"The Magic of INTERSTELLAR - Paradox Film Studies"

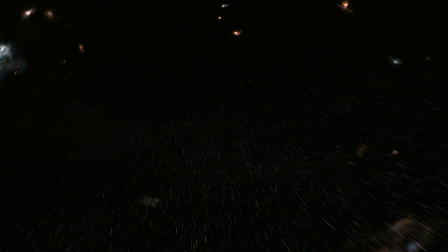At some point, great science fiction has to make a lot of risky decisions,
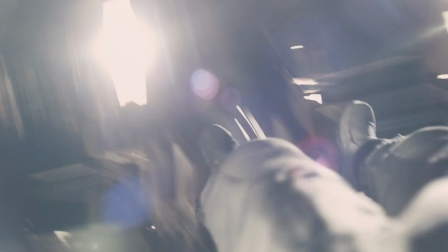but to go to a point of literally exploring concepts of the fifth dimension and tesseracts and time dilations through gravity and so much more,
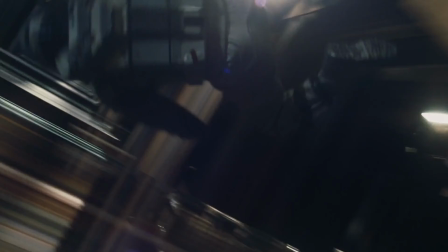but still promoting the human ideas of unity, hope, and love, that's a whole nother level.
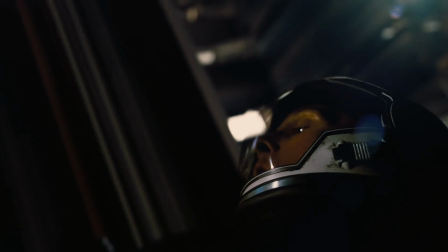Now, admittedly, there is a portion of the film which I was a little bit apprehensive about,
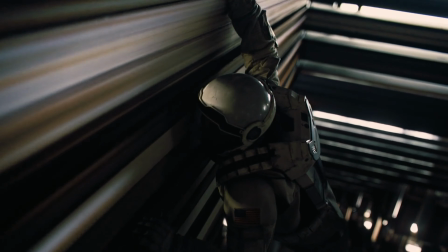which is when I felt the inclusion of the love transcending time and space statement.
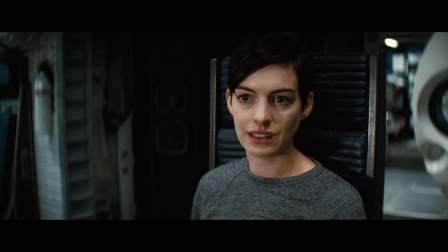Love isn't something we invented, it's observable, powerful.
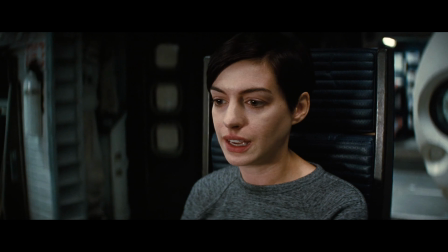It has to mean something. Love is the one thing we're capable of perceiving that transcends dimensions of time and space. Maybe we should trust that, even if we can't understand it yet.
Was a little weirdly written and awkward in the message it was trying to convey.
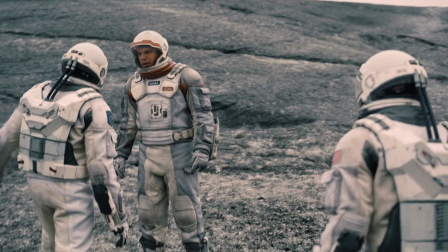The hidden meaning, though, for me, was that a real and pure attraction to another human
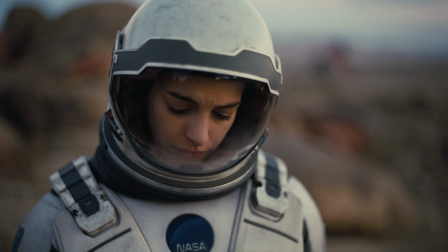can create an inconspicuous connection and understanding of one another, which has to have some sort of leverage in choices we make,
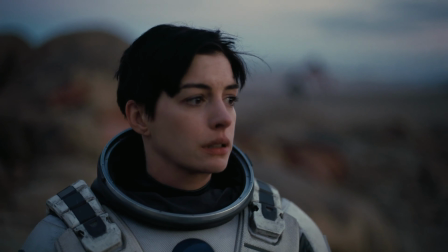such as when we don't go with a more gut-felt decision than a logical one we would have made otherwise.
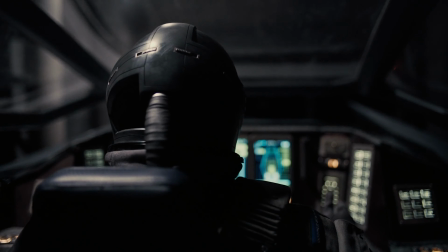And then we get to Hans Zimmer.
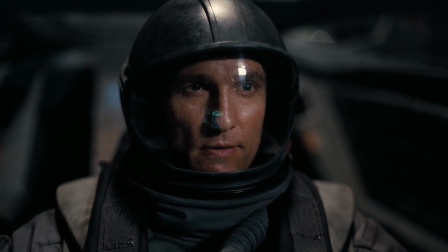In my opinion, this film has the best, and I say the best, soundtrack in any other movie ever.
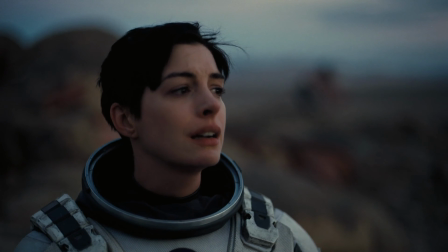Every moment where the music is being played has a real definition that almost acts like another character in the plot.
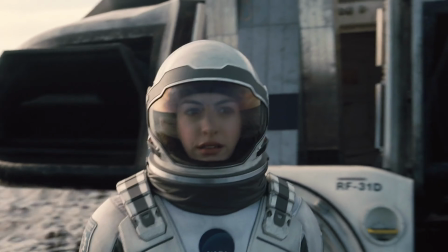For example, when we get to the point in the story when the group reaches the water planet to find Miller's research,
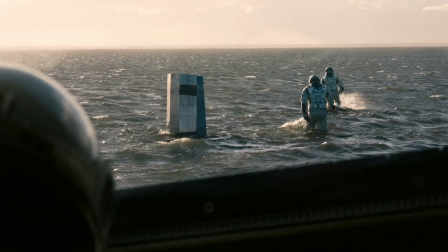that is one of my favorite moments in the film.
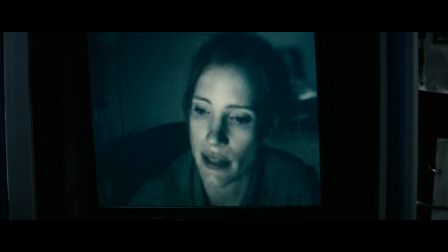If you didn't know, each tick in the music you're hearing is one day passing on Earth.
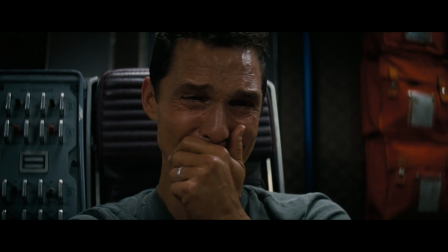Think about that for a while. One blink could literally equal one day back at home.
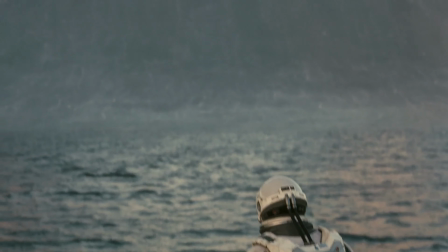Not only that, but at some point, the music's tempo actually becomes 60 beats per minute,
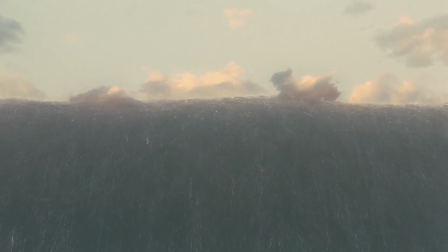directly referring to our clocks at home, which run with 60 seconds per minute.
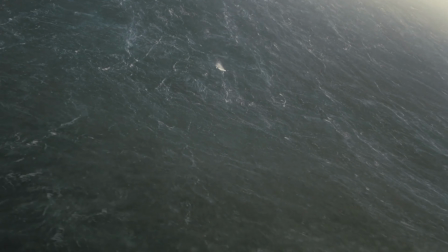Essentially, Nolan and Zimmer managed to hide the cliche of "we need to get X done by Y time, otherwise Z will happen,"
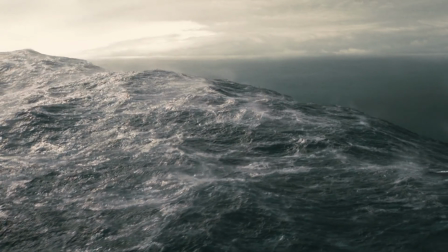such as generic time bomb scenes,
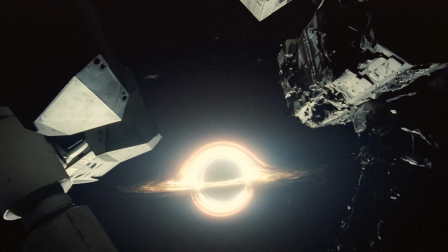but instead introduce the stakes at the beginning of the situation and let the beat and the rhythm of the music take over for the suspense.
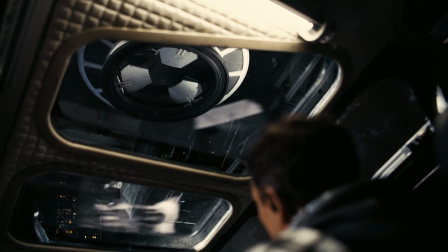Something similar is also used during the famed docking scene, when the steady 60 beats per minute tempo is used to mask the intense buildup of the scene.
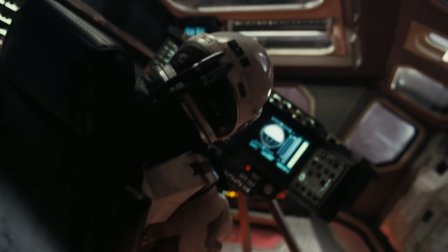The stakes have already been established by the main characters in the beginning, but using the strong,
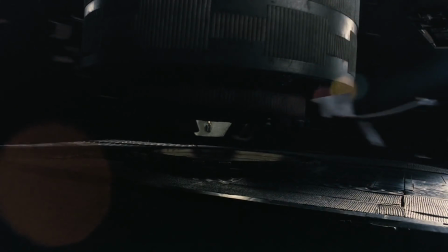intensive music as a steady pulse and reminder of what they have to finish,
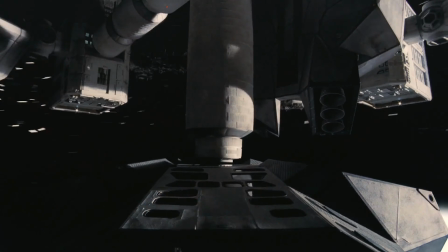it is a perfect example of musical mixing mastery.
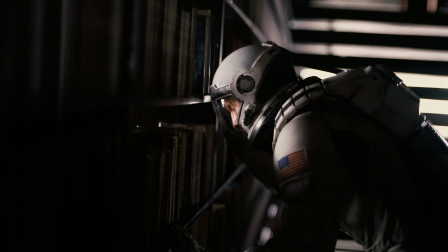Overall, Interstellar will remain to be one of, if not the greatest,
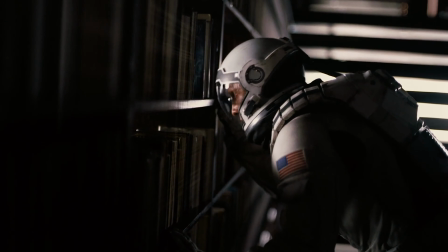sci-fi, and possibly even of any genre, film of all time.
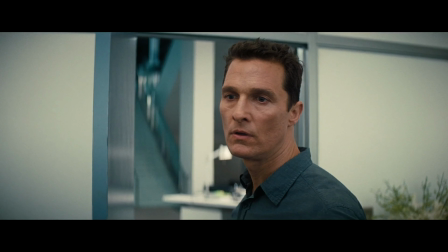The fact that Nolan barely used green screens for the jaw-dropping effects and visuals, and the raw acting done by McConaughey and the others,
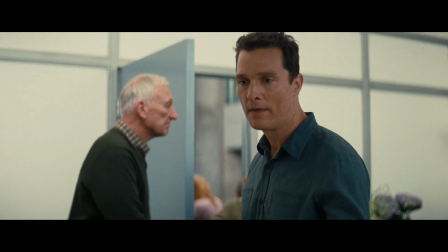and the masterclass done by Zimmer, proves to me every time I watch it why it deserves the recognition and praise that it does,
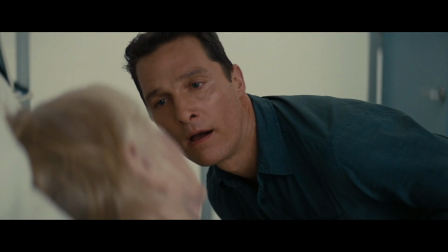if not more. Interstellar.
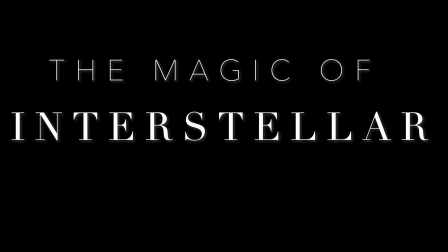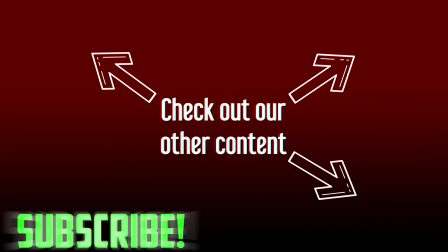Thanks for watching. Look out for more content and check out these videos if you haven't yet.